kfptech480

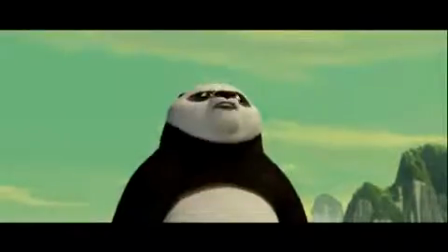[0:00] I love Kung Fu!
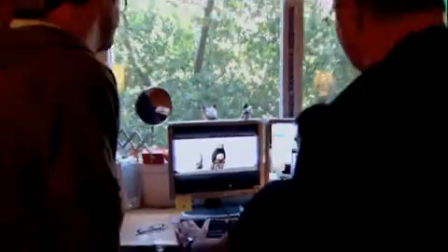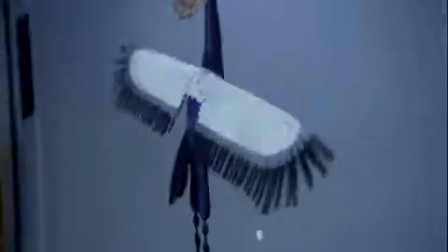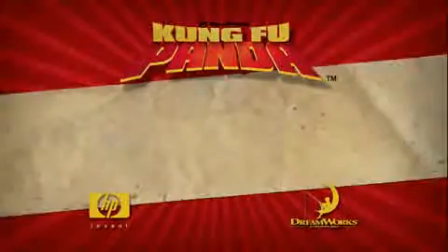At DreamWorks Animation, we get a chance to just make 2 movies a year, and each one of those films has to be great.
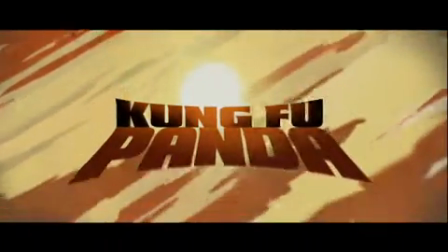[0:26]
Every time one of our movies comes out, the audience wants and expects more.
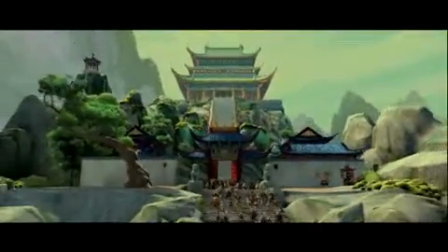[0:31]
So when you see Kung Fu Panda, you're seeing a richness and a detail,
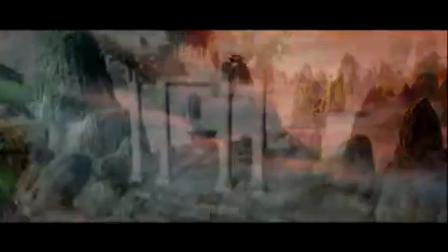[0:36]
and you can only do that with state-of-the-art tools and software.
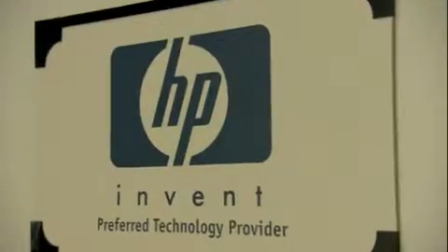[0:45]
And that's where our partnership with HP has just been invaluable.
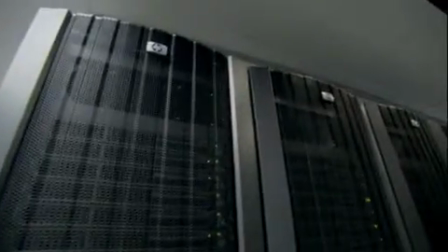[0:48]
It has allowed DreamWorks now for almost 7 years that we've been in business together to continue to stay on the cutting edge. HP technology is such an important enabler to be able to make a film like Kung Fu Panda.
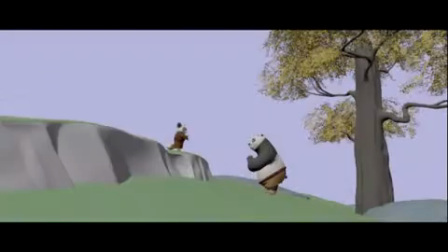[1:01]
From early storyboarding through editorial, through animation, effects and lighting, it's a pretty extraordinary thing.
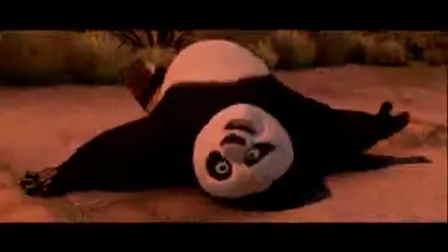[1:07] Let's get started. Right, yeah, let's go!
One of our favorite scenes is the chopsticks fight between Shifu and Po.
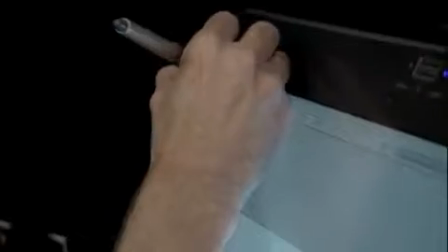[1:19]
It all started as these simple drawings done by Phil, who worked out the sequence over many iterations.
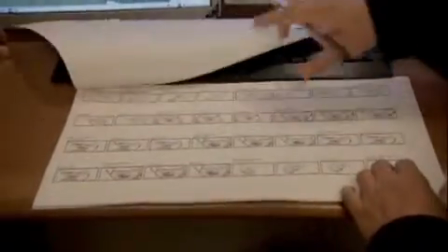[1:27]
We used to do all our storyboards, on analog way, paper and pencil, but now we work digitally.
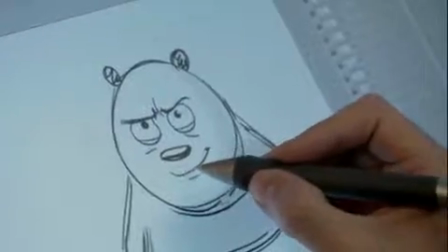[1:37]
That close-up on Po, the reaction shot, I think the expression's a bit too harsh. I think maybe you should be a little happier.
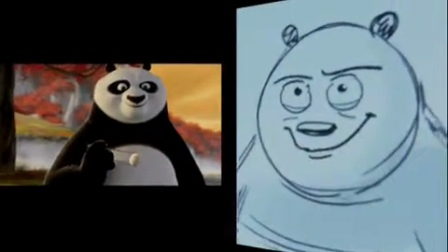[1:43]
There you go. Perfect. Yeah, I like that. It makes it more connected.
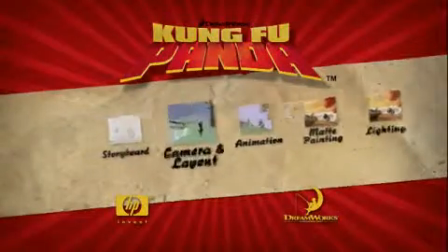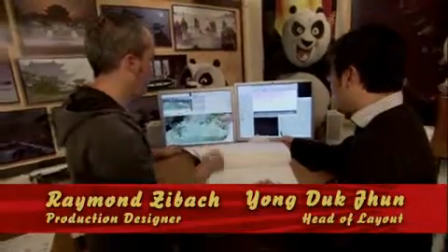[1:55]
The only thing we changed design-wise away from what Phil had was we added a big
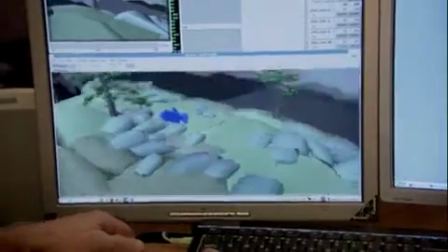[2:01]
gradual slope so that they could actually end up on an even ground that didn't feel too contrived.
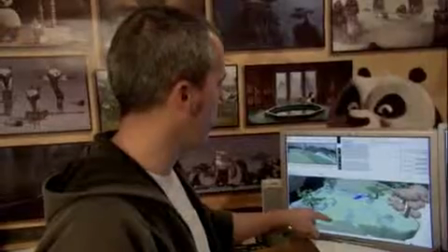[2:06]
That's great, yeah. So I think by the time you get to the bottom, if maybe we can get to this lower ledge that we designed.
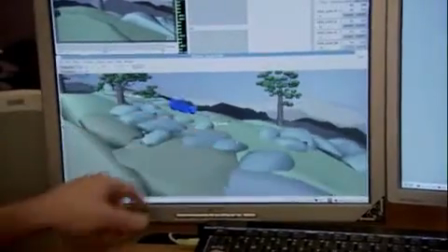[2:12]
Let me just take a look at the set. Let's see if I put my cameras at this position and then we can see how it looks.
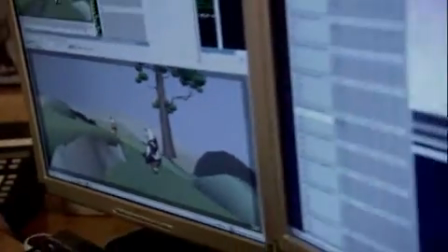[2:18]
I think that works out well. And I like how wide you're kind of getting, for like a nice beauty shot.
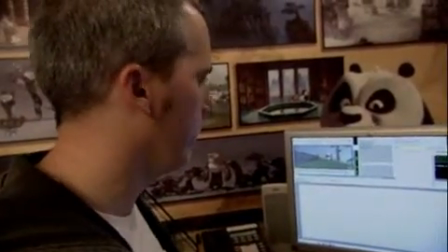[2:24]
No, I think you've totally got it. If you block this out and send it over, I think animation can totally work with these cameras.
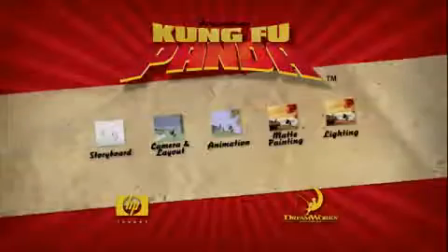One of the things that was really important about the sequence and what inspired us to sort of
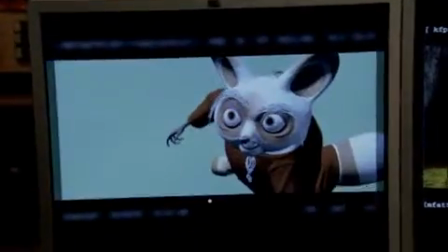[2:42]
build to in the end was a great emotional moment between the master and the pupil.
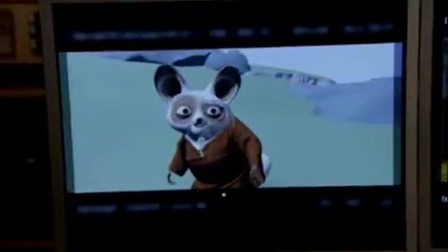[2:47]
It's funny how that moment of the scene kind of was revealed to us in the process of making Rodolphe,
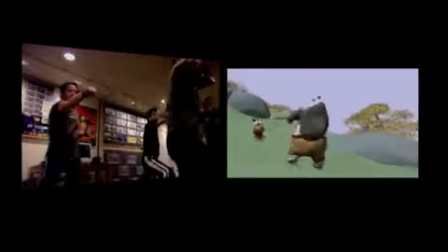[2:53]
our Kung Fu guy and great animator and story artist, was helping us by conceiving how the character would move and how they would fight.
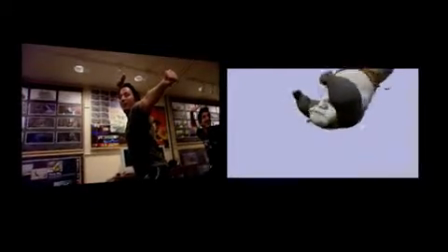[2:59]
Yeah, you did this amazing task of translating that into the computer world. We really wanted to make sure that you connected and understood these 2 characters.
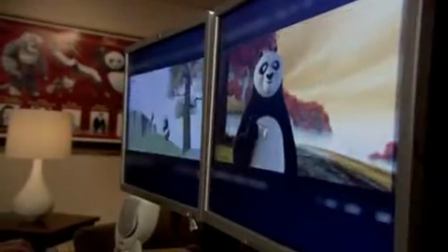[3:06]
The bow was particularly a visual way to do that, to actually show this very formal
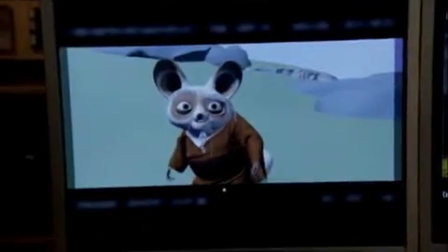[3:12]
act that we know subtextually has so much more in it.
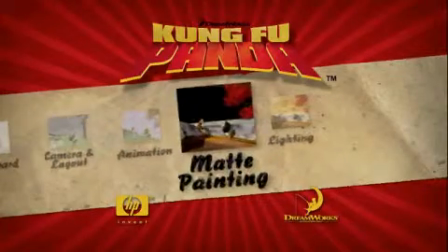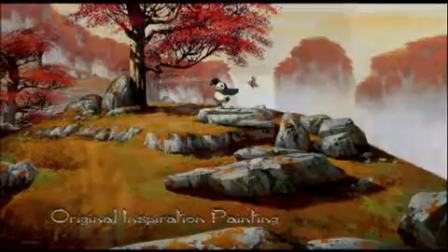[3:23]
We knew that matte painting was going to be a huge contributor to the believability of the world.
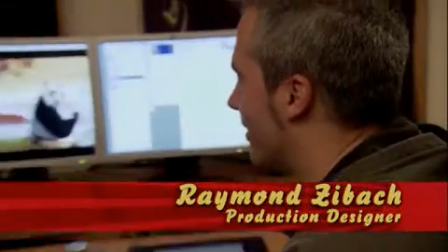[3:29]
More than half the frame on this sequence was matte paintings. That is just a huge, compliment to you and your department.
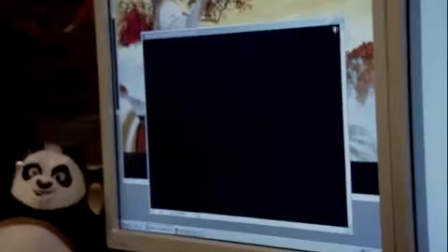[3:36]
For us to create something that covered all these angles was a big technical challenge. We had these, 15,000, 20,000 pixel paintings that we were using for the whole sequence, so they had to hold up resolution-wise with every shot.
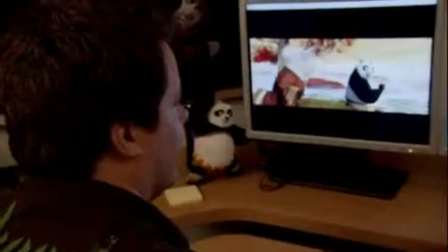[3:49]
When people started seeing this sequence in particular, I think it just really surprised people that we were doing something with such a big artistic statement.
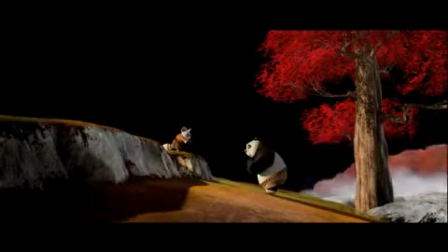[3:57]
Yeah. And still with a believable, dimensional look.